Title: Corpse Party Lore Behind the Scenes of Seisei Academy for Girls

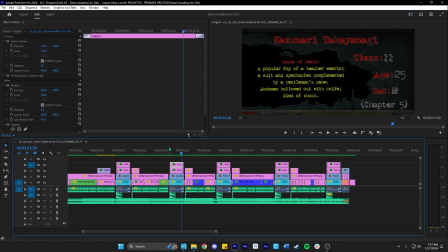[24:49]
smaller characters, because you got to start with the good stuff, and whatever is left at the end is just for people who actually stayed. And I hope
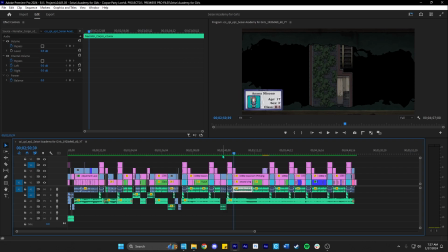[24:57]
by the second minute, or at least up to here, I earned them, or you guys, sorry, I earned you guys watching the rest of the video, where it kind of dies down and it's more just for like informational sake, because there's not much lore or interesting things that happen with these characters.
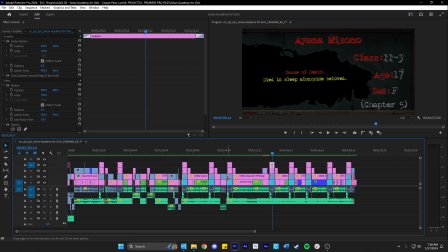[25:15]
So this first part is for me to be like, hey, let me earn your view, and then so we can lead on to the rest of the video.
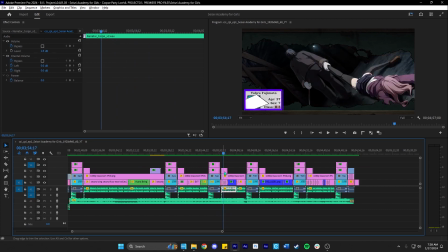[25:24]
And then this is like the faculty. I just did that by cross-fading images from Book of Shadows.
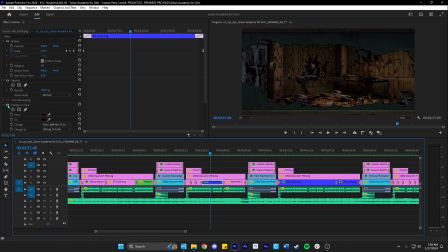[25:34]
Here's the YouTube version, and then the Patreon version.
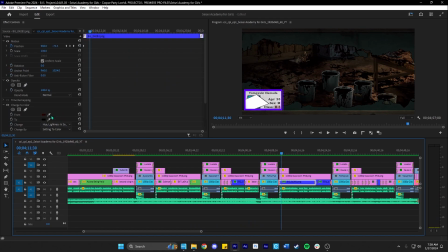[25:41]
Another YouTube version / Patreon version.
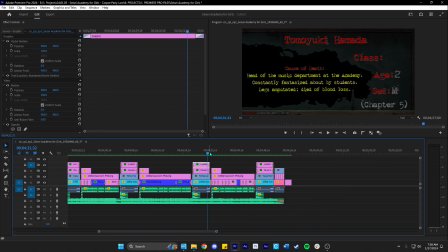[25:47]
And then Tomoyuki. Last one, Wander. And Masuji, and then the beautiful credits.
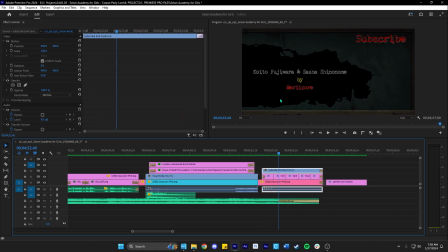[25:58]
Asuka and Ryoko by Rose Gold V. Voice acting, Rose Gold voice acting. Goito and Sasha by Mary. Sprites by Tomato Soup. Music by Bad Ritual. And then written, directed, edited by me. And I'm actually really proud of it.
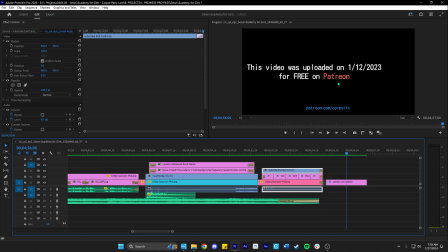[26:12]
And I like editing this thing where it's like, dude, you could have seen this video like a long time ago on Patreon for free. Just like this video. And yeah, that's pretty much the timeline. And it took,
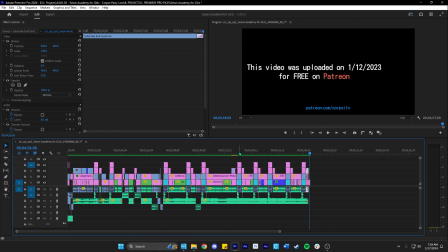[26:27]
I want to say, at least 18 hours to do this almost 5-minute video, and it was worth it. I learned a lot, and I thank you for watching, and I hope you guys enjoyed these behind the scenes videos that I'm gonna start making. And that's it.